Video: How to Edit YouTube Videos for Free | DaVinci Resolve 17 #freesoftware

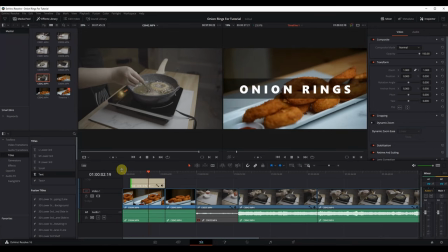[8:18]
And just to show you from the beginning, here's what my title looks like from the very beginning. Lastly, I want to go over color grading.
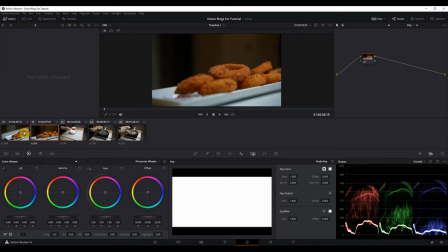[8:24]
There are many ways to color grade. I'm no pro at it, but I keep adjusting stuff until it starts looking good to me.
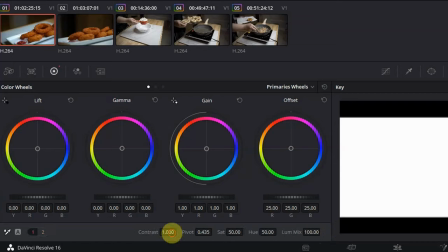[8:30]
For color grading, I mainly play with the highlights, the color boost, the contrast, saturation, and the color reveals.
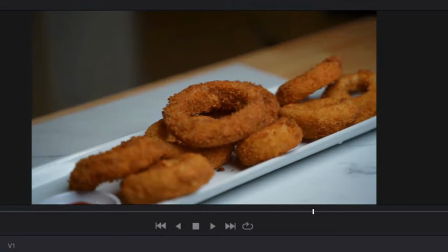[8:38]
In this case, what I want to do is enhance the video quality, make the image look brighter and more appetizing.
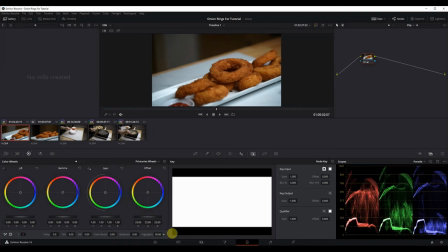[8:45]
So the very first thing I do is increase the highlight on the image. Then I go to the color boost. This step increases the saturation of the video. Then I like to increase the contrast to my liking and also play with the saturation. At this point, the onion rings are looking orangish, so I need to tone that down a little.
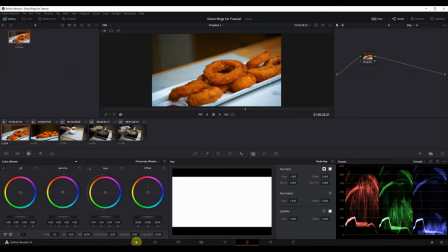[9:03]
To tone it down, I again change the color boost, reduce that number, and then my onion rings are looking more natural now. If there are any pro editors watching right now, they're probably going crazy as I'm doing everything in one node. I'm just doing that for the simplicity of this tutorial. And here's a full screen of color grading the video.
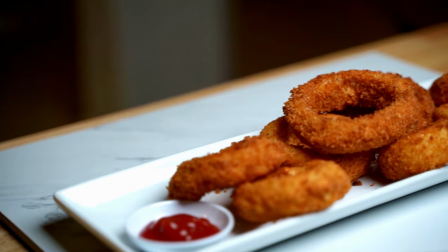[9:20]
Here's a before. And here's an after color grading.
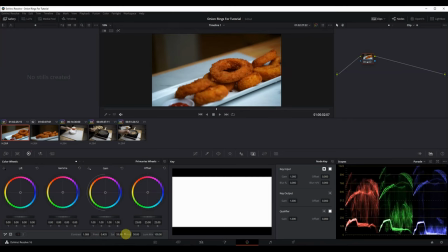[9:26]
I hope you found this tutorial useful for your editing needs. I hope it was simple enough for you to understand and apply to your videos.
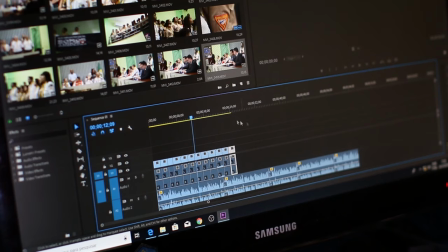[9:34]
There are many steps that I didn't show in this one, as I wanted this to be a very high level, basic how to edit videos guide.
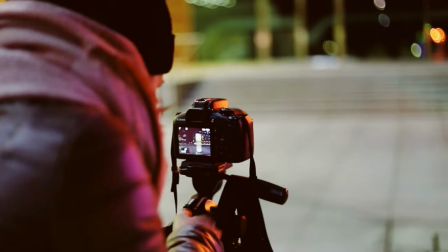[9:40]
Do let me know in the comments below what things I should touch up on again if I do plan on making the second video.
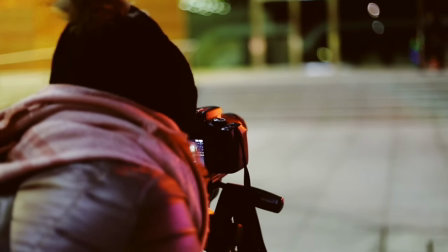[9:46]
Until next time, look at this final product for the onion rings and enjoy this B-roll.